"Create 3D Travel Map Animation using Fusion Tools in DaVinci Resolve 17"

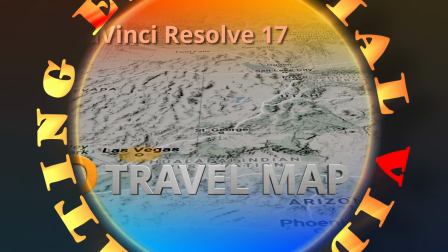(0:05)
Hi there, welcome back.
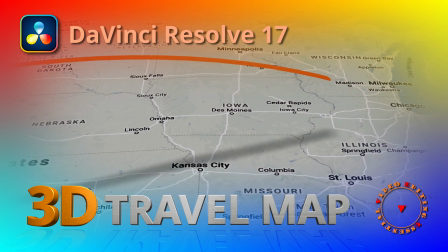(0:08)
This time, we will create a 3D travel map animation with the Fusion 3D tools in DaVinci Resolve.
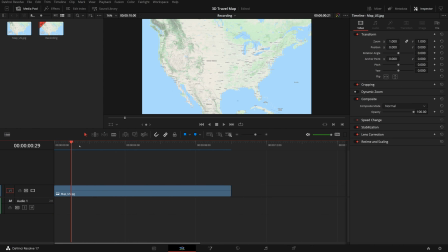(0:17)
Here in the timeline is a map I got from Google. The duration is set to 15 seconds for this demo. Go to the Fusion page. In the viewer, we can see that the composition is set at resolution of the image, which is good, because we will need the extra detail from a high-resolution map.
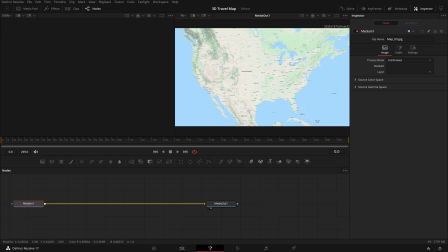(0:34)
But for the composition itself, we want the resolution to be the same as the timeline, which is 1080p. Add a background node from the toolbar to the node editor.
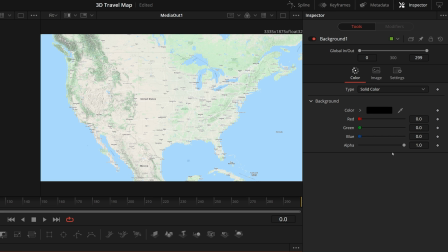(0:45)
In the inspector, change the background to transparent by setting alpha to 0. Go to the image tab, uncheck the auto resolution. Enter the timeline resolution in the width and height fields.
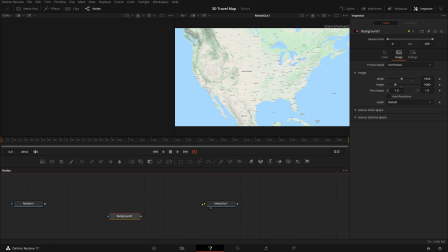(1:00)
Disconnect media in from the media out node. Merge the median's output with the background's output.
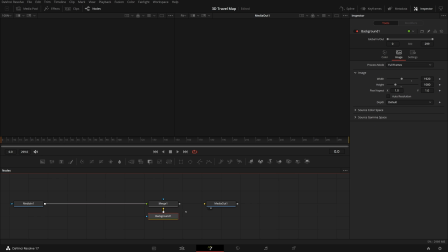(1:08)
Connect the merge node to the media out node.
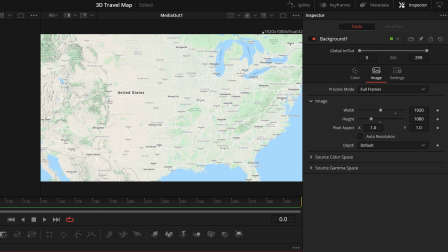(1:11)
Now we have a cropped map in the viewer, and the resolution is changed to 1920 by 1080.
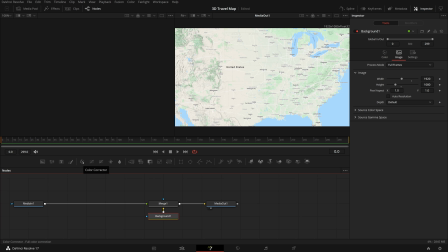(1:19)
Before we proceed, add a color corrector node after the media in node.
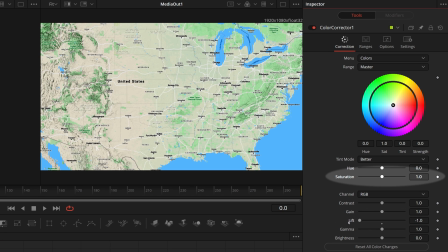(1:24)
Go to the inspector and lower the lift value, reduce the saturation so that the map looks a bit sharper.
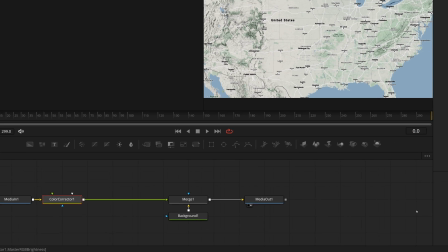(1:31)
Next, we will compose the 3D scene with the map in. Drag an image plane 3D node to the node editor from the toolbar.
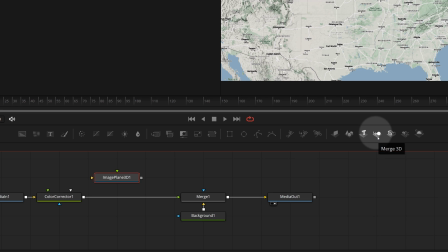(1:40)
While the plane node is selected, click Merge 3D button and Render 3D button in the toolbar. The nodes are now connected automatically. Drag the color corrector's output connection from Merge 1 to the image plane's green material input.
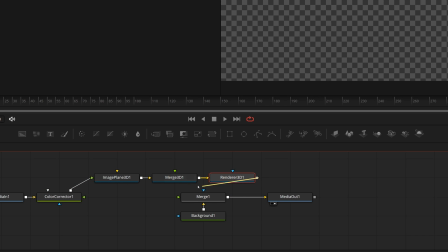(1:59)
Connect the Render 3D output to the Merge 1's green foreground input.
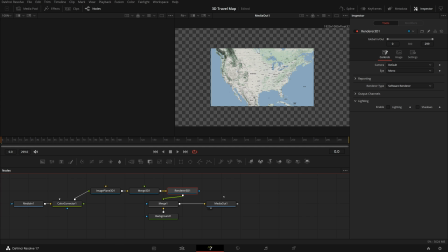(2:04)
And we now see a smaller map in the viewer, which is the 2D presentation rendered by the Render 3D node. Select the Merge 3D node, press 1 or drag it to the left viewer, and we have the scene available for edit in a 3D view.
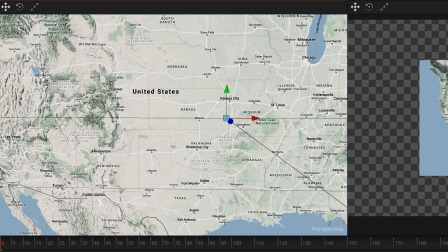(2:22)
In this demo, we will use the Fusion Paint tool to create a flight route from Las Vegas to Chicago.
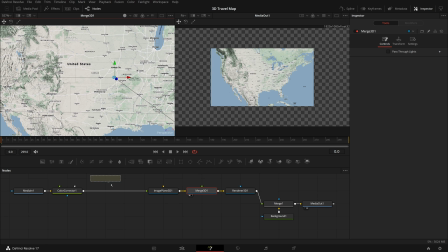(2:30)
From the toolbar, drag and insert a paint node between the corrector and the image plane node. Press 2 or drag it into the right side viewer.
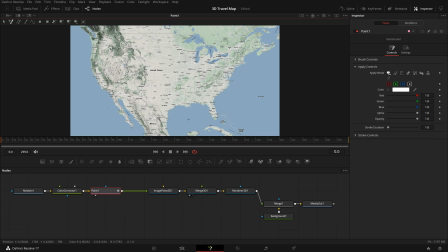(2:42)
We can close the left 3D viewer to have more workspace. In the viewer toolbar, select the polyline stroke tool.
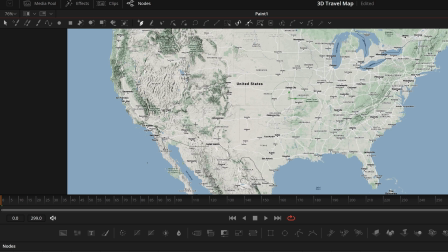(2:51)
Draw a curved line from Las Vegas to Chicago.
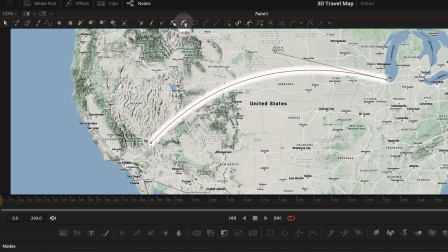(2:56)
Once it's done, we can mark the line as final by clicking this lock button in the toolbar to avoid further changes.
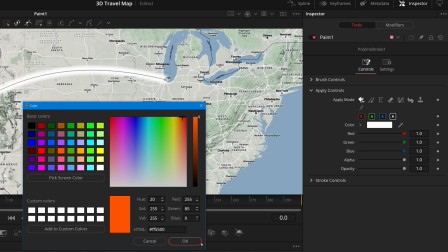(3:04)
Go to the inspector, change the stroke color and size as you like.
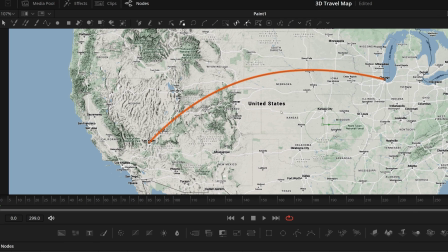(3:11)
To add some 3D look for the line, we will draw another line underneath as the shadow. Choose the polyline stroke tool in the toolbar, draw another line from Las Vegas to Chicago. We can also give the shadow line a bit curve to reflect the shape of the main line.
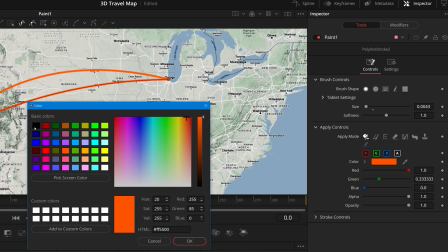(3:32)
In the inspector, change the color to black, adjust the opacity,
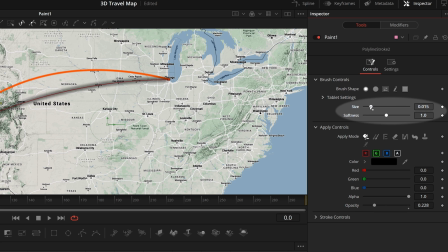(3:39)
size and softness to have the best shadow look as we like.
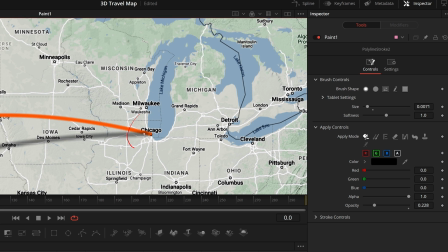(3:42)
But when we look close, we see that the shadow line is over on top of the first one because the shadow was drawn after.
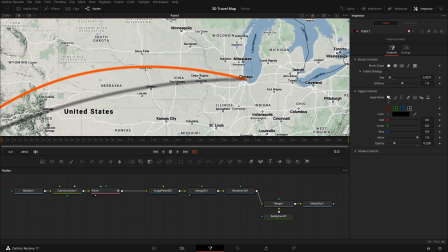(3:51)
To address this, select the paint node, go to the modifiers tab in the inspector,
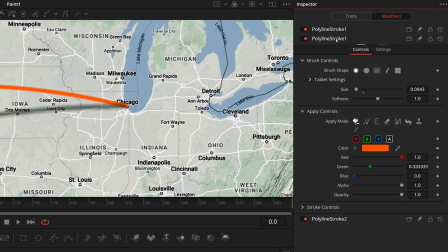(3:56)
drag the title of polyline stroke 1 to an empty area at the bottom below the polyline stroke 2. The shadow is now underneath the main line.
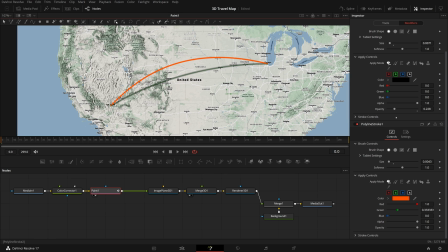(4:10)
We now have the flight route line complete.